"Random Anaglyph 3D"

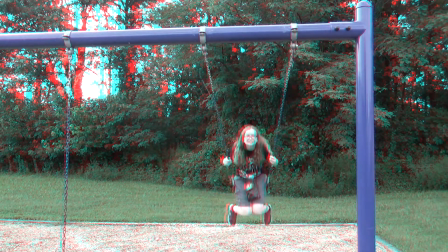268s
This actually, the idea for this shot here is pretty much this and pointing the cameras at a tree and getting all those leaves are pretty much the two ideas that made me want to do this video.
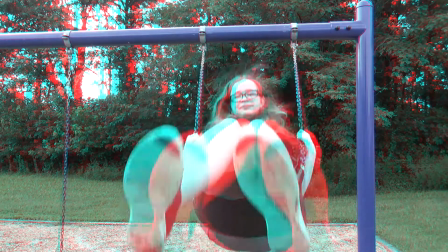280s
I'm like, oh, we got to do the swing. It's such a classic, deal.
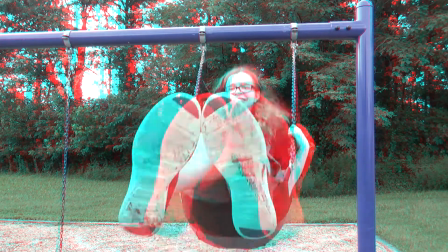286s
So we did that. And I think it came out really nice.
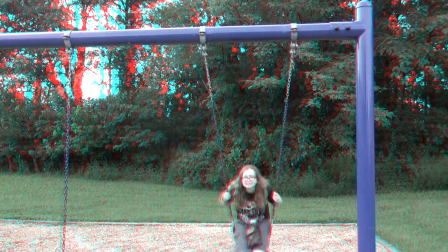291s
And you have some trees and stuff in the background as well.
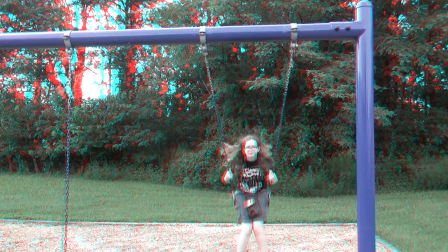296s
Hopefully when I look on the TV with this, the pop out will be really nice.
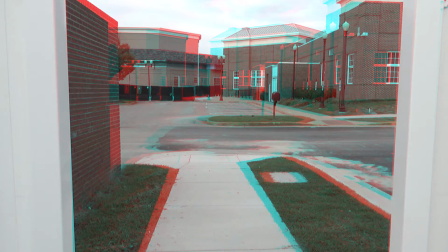303s
Here's another shot, and another one that I manipulated the convergence point on. Just had the idea of, what if you had like these two things on the side as like well, it is a barrier, obviously, it's a fence, but, you know, kind of like framing within the frame sort of deal,
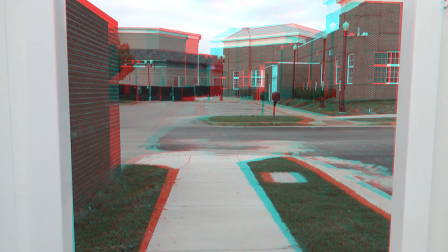321s
you know. You have a window into a window. So not only is your screen like a window, these two white posts are a window as well. And back there you can see the library, you can see the Center for the Arts, the Baxter Perkinson Center for the Arts.
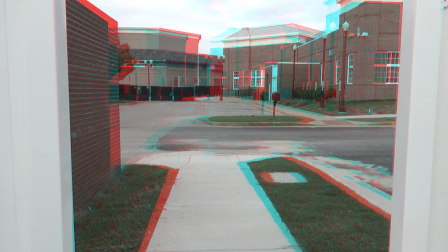340s
Got it right this time. Got it wrong in my other video. But, you know, I wonder if I went back out there and up the interaxial, you know, how things would be if I did that.
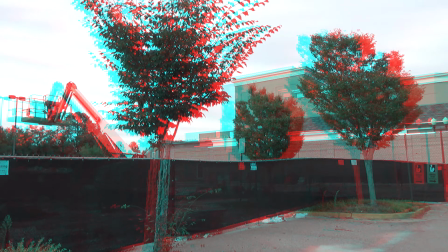360s
The only issue is that when you do that, it's really for stuff farther away. So like this one right here, and I forgot to change the conversions. I actually will probably do that when I go. I'll re-edit this part.
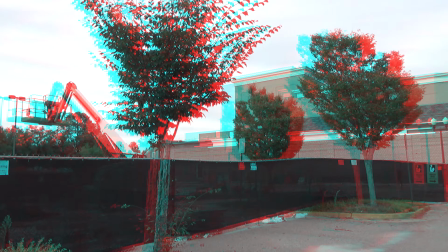374s
But those trees, you know, they kind of seem, they're not flat. You can still see volume, but like, would they have more? They would definitely have more volume because I was standing a little bit away. But I did intentionally pick this shot as well because you have the, you know, the trees are in different places.
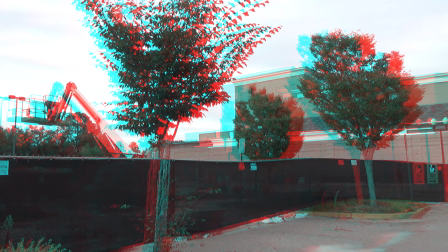390s
You also have the fence, the chain link fence with the black cloth running along it. You have the closer tree and the farther, you know, one, and then the one behind the fence. You also have the little crane back there and the light to the left, and then the actual building in the far background.
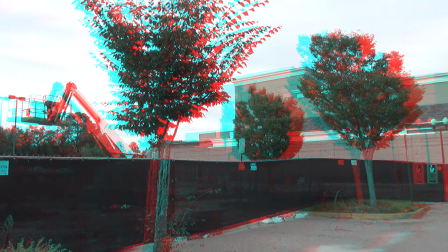408s
It's a pretty decent, alright shot. Lots of layers, so it's a good shot for 3D, I think.
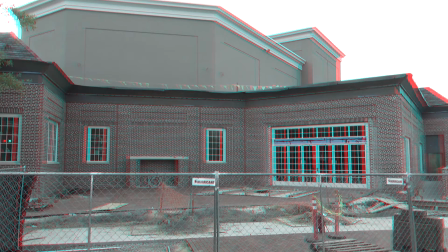418s
Here's another pretty decent shot. We got a chain link fence. This actually, I moved the camera. Originally, that part on the right with the door, if you guys can see that, that wasn't in it.
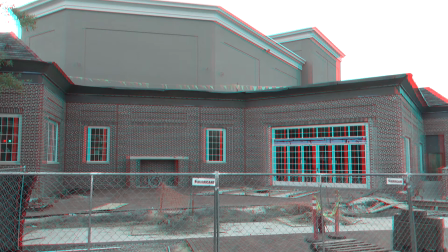431s
The camera was ported more to the left. But I was like, it might look better because you have that wall there running down the side of the building. And I don't know. Oh, there's a car. The depth didn't render properly with the car.
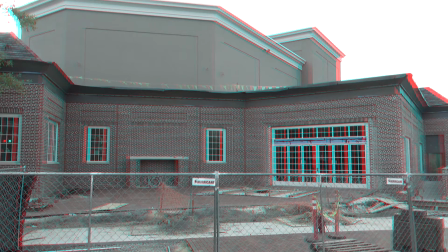446s
I think it has something to do with the I know camera people are probably gonna be like, duh, of course it's that reason, but I think it has something to do with the frame rate. Not the frame rate, but I can't think of it right now. Basically, if it's not exposure either.
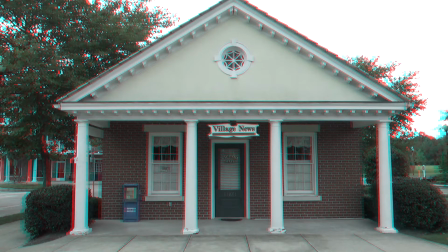466s
I can't remember it. But yeah, that car rendered out properly though. I think this is the Village News. It's a local newspaper. This is another one well, this one and the last shot I modified the convergence on, and this looks nice.
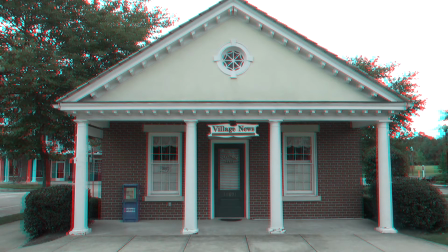485s
You got the columns there. You have the trees. The sides of the building run into the background. Hopefully, you can see a little bit more depth when you're looking on a larger screen and not on the little editing window that I'm looking at right now.
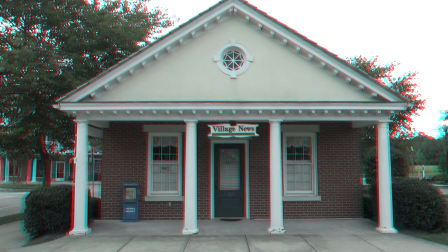What else does it say? This editing program supports 4K. I don't have a 4K monitor, but you know, could probably get my hands on some.
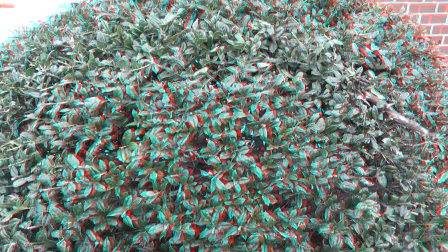517s
I don't even know if I'd really need a 4K monitor to edit 4K video. I probably should to help with that. This is one that I changed the convergence point on, but I pushed the bush back further into the frame.
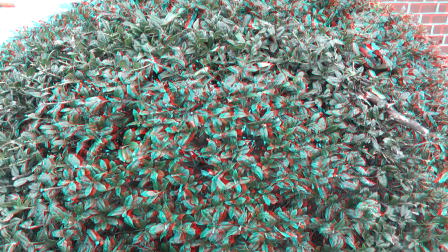532s
It's still coming out. It's still popping out, but it's much less popping out than it was before. And I think this is a really nice shot because you get all the little bits of leaves there, and you can see into the bush if you kind of look in the center. You see all the sticks and everything.
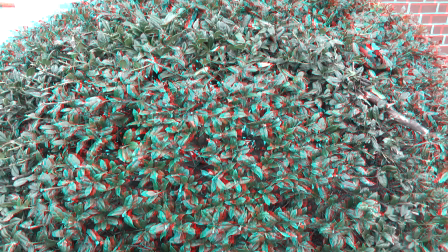552s
But I think 4K really would add a lot, and it would add a lot to 3D because 3D is all about picking up the little details, and 4K is a sharper image.
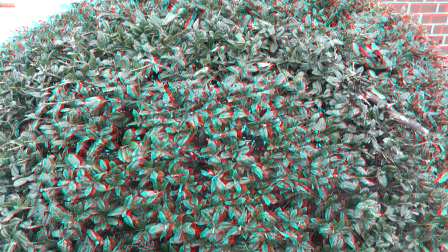566s
You get more detail with that, and that's a good marriage. That's why IMAX 3D works so well, because of how high quality the cameras are, and you get every single little last bit of pixel in your image to really help things come out. Here's another one.
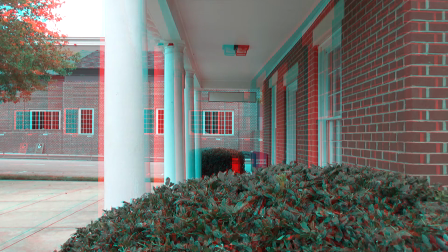584s
This one was not one that I was intending to do, but I was standing there and I was like, this would actually be good. This is one of my favorite shots, actually. You have the bush there in the foreground, and then you have the pole, and then or the column, the next column, the column, and then the bush at the far end, and the little newspaper thing there,
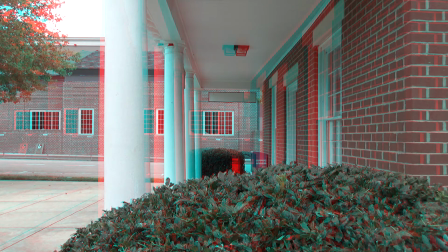603s
and of course the wall, and that's good for perspective, or yeah, perspective, I believe. You have points of reference to to see how far back the 3D is going. And there's a shot, it's the last shot I did, and that I'm going to illustrate the point of, you know,
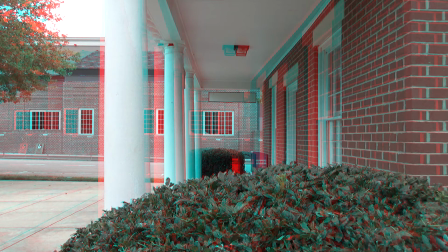623s
it's not enough to just have like a high uh, interaxial, even though I didn't, like I said, it was only slightly hyper stereo, but still, without, points of reference, it'll just appear flat, even if it's something like really far away.
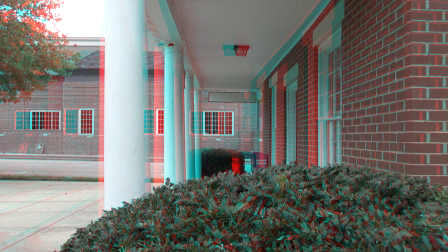642s
But I like this one. It's good framing.
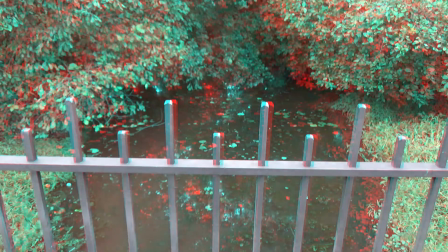646s
Actually, if I were to do a 3D movie, and I would definitely use a shot like that.
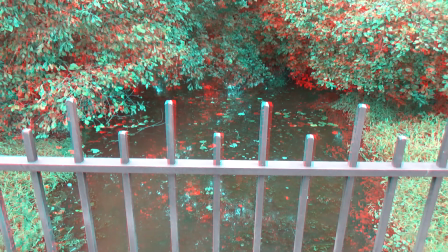652s
Here's another good one. You have the it's gonna wobble a bit because I was basically having to hold the rig myself instead of having it stand still
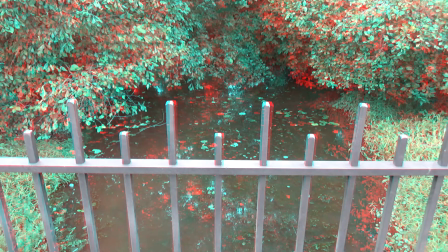664s
to keep it from flopping to one side. But this would be a good shot for 3D if it was like, the camera was moving across over top of the spikes there.
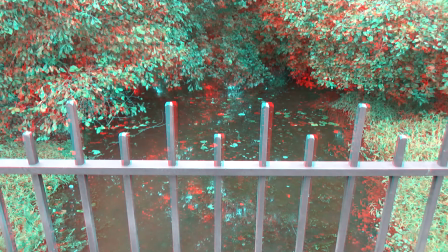677s
Nice little pop out moment. And it also helps, show how far away the rest of it is. And that's another important thing, to have like foreground objects to really put into perspective how far away other objects are in the scene.
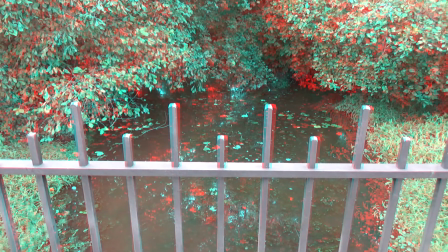695s
And like I said, that's something we'll be looking at in not too much longer. But this is another good one. I also changed the convergence on this.
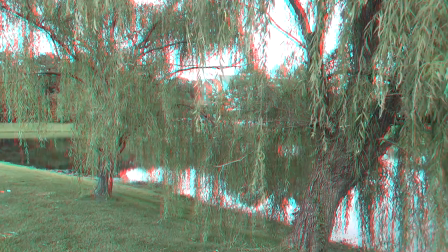706s
Just assume I changed the convergence on all of these so that the spikes weren't coming out as much. Here's another one. This is a weeping willow. I like this shot. This is another really good shot. You have all the little leaves and branches hanging down, and I think another good one would to be
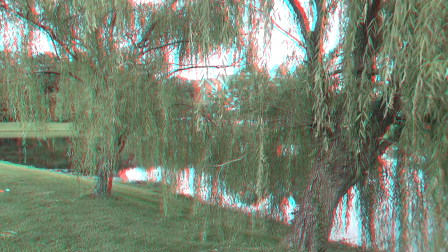725s
have the cameras down on the ground pointing face up or directly up into them, and you can have like the little droopy branches coming down into negative space.
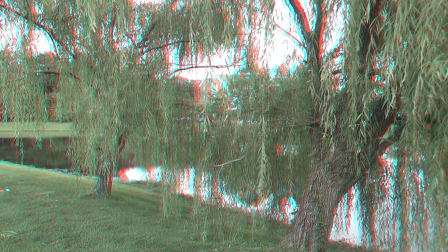740s
I think it will look really cool, but I think this looks good as well. Very nice. Nature shots are always very nice. And there's lots of different layers here, that you're picking up on.
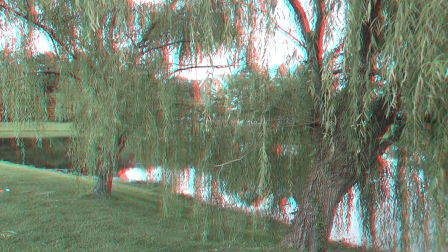755s
And the other thing is that I do lose a bit of quality when I do the, auto fix for 3D, and I definitely want to, make sure that I get good on that.